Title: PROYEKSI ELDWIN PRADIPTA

5 atau 6 seniman yang gue bajak dengan... Tapi sebenarnya pembajakannya juga gak sesuai dengan kaedah pembajakan yang baik dan benar ya karena gue izin, akhirnya gue izin sama senimannya. Karena menurut gue tidak worth untuk buat permasalahan sejauh itu kalau gue bajak tanpa izin ya. Karena yang dikritik adalah sistemnya, bukan senimannya. Jadi gue izin, terus mana yang bisa, yang boleh dibajak Dan pemilihan karyanya juga yang secara konsep berhubungan sama medium video itu sendiri Dititipin di sana untuk dijual, intinya gitu sih Selama durasi pameran berlangsung Natural Impair for the Past Dalam
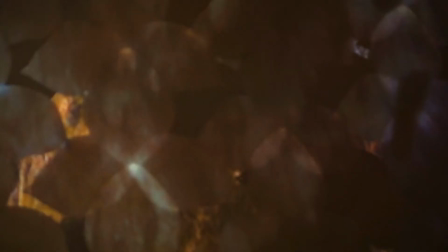[5:00]
karyanya yang berjudul Natural Impair for the Past Elvin Pradipta membawa kritik sosial vandalisme,
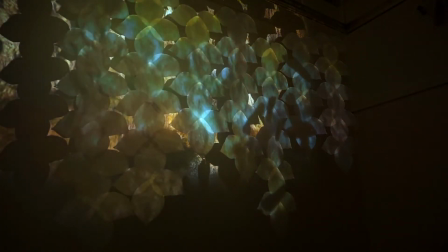[5:06]
turisme, dan kehadiran manusia Yang dapat merusak situs gua persejarah di Indonesia Itu tuh proyeknya Galnas waktu itu ke gua-gua yang ada cave painting-nya ya, rock art, yang ada lukisan-lukisan prasejarahnya. Gua tuh kebagiannya di Muna. Muna tuh di dekat kendari. Pas gua kesana tuh emang banyak pandalnya. Dan gua kebetulan setelah itu tuh baru ngebahas soal modifikasi budaya, hubungannya sama turisme sebenarnya. Jadi gimana turisme merusak kebudayaan di satu tempat. Tanpa dicoret-coret pun Begitu orang dateng ke satu situs Itu tuh chemical dari Diterjen atau bahkan Suhu tubuh kita tuh udah mempengaruhi Ke si gambar-gambar itu
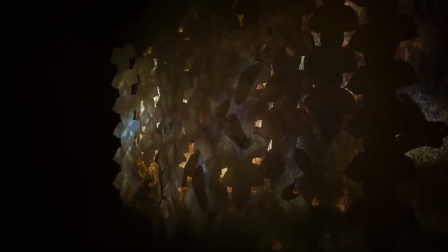[5:51]
Yang karya itu tuh gue bikin Lagi-lagi proyeksi Cuman proyeksinya tuh
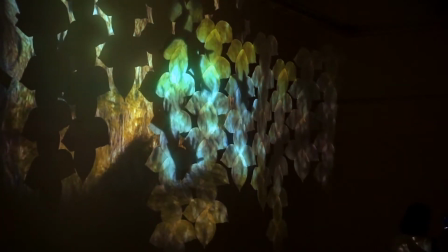[5:56]
emang dari bawah Naruh proyektornya tuh di lantai Jadi orang begitu dateng dan liat Kehelangan
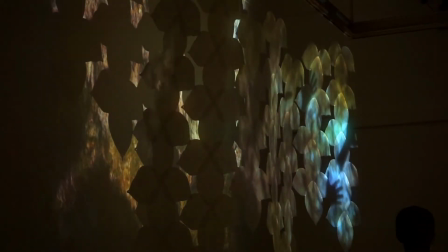[6:01]
oleh badan dia
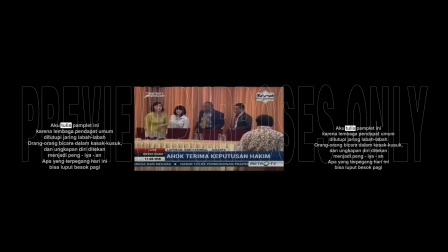[6:04]
Aku sunting video ini Karya aku sunting video ini merupakan bagian dari BNN kompilasi di tahun 2017,
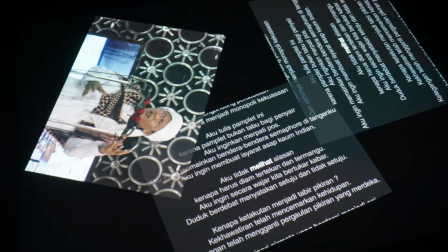[6:11]
program bianual dari Selasa Resonario. Pendekatan karya yang dipamerkan dalam BNN ini cenderung eksperimental.
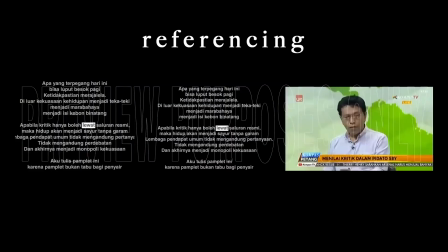[6:18]
Tema yang dibawa dalam BNN kompilasi ini berkaitan dengan referencing, tepatnya references dari seniman yang melakukan kekaryaan.
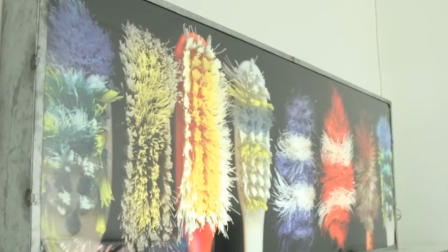[6:26]
Dalam karya ini, Elton Perdipta terinspirasi dari metode berkarya Angki Furbandono yang bersifat collection-based. Berkaitan dengan koleksi, Elton Perdipta mengoleksi video-video viral dan ia manfaatkan dalam pembuatan karya aku senting video ini.
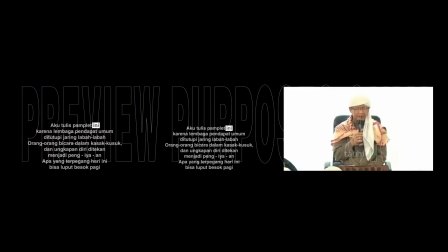[6:41]
Pembuatan karya ini bertepatan dengan masa pemilihan presiden, di mana tegangan politik sedang tinggi-tingginya.
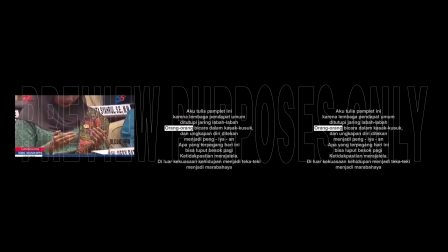[6:47]
Akhirnya, dibuatlah video single channel dengan kompilasi video viral yang diatur sedemikian rupa,
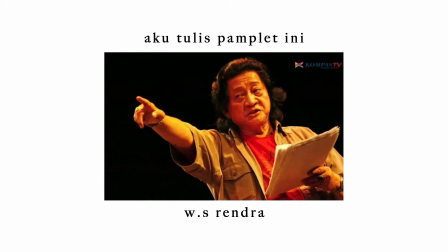[6:52]
sehingga terdengar seolah membacakan puisi dari WS Rendra, yaitu, aku tulis pamflet ini.
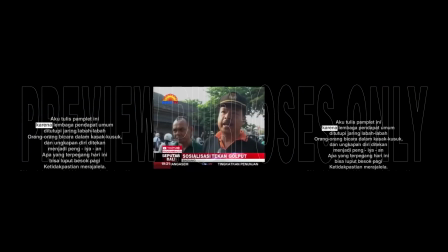[6:58] Aku tulis pamflet ini karena lembaga berdapat umum ditutup.
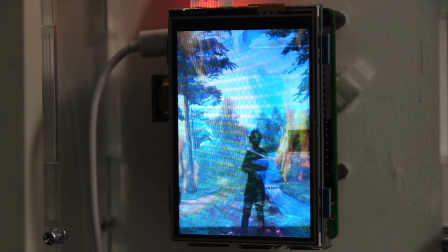[7:04]
Who watches the watchers? Who Watches the Watchers merupakan salah satu karya yang tergabung dalam seri yang membicarakan mengenai medan seni dan hal yang terjadi di dalamnya.
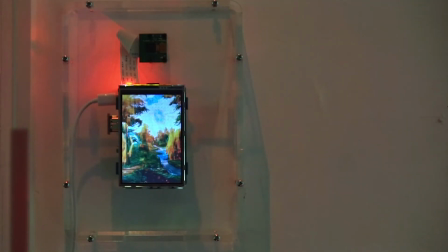[7:14]
Kritik yang di bawah adalah persoalan karya tidak lagi bergantung pada sang seniman.
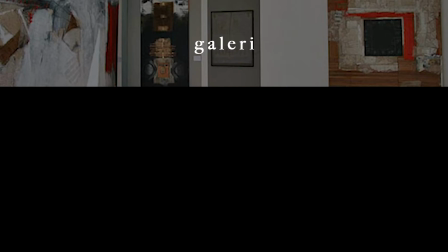[7:19]
Terdapat pihak lain yang memiliki andil terhadap karya, seperti galeri, agen, kolektor, dan pihak lain yang terlibat dalam medan seni.
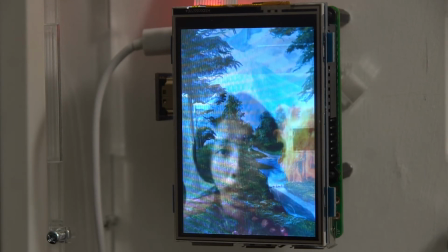[7:28]
Seniman hanya memiliki hak yang sangat kecil dalam proses kekaryaan yang berlangsung.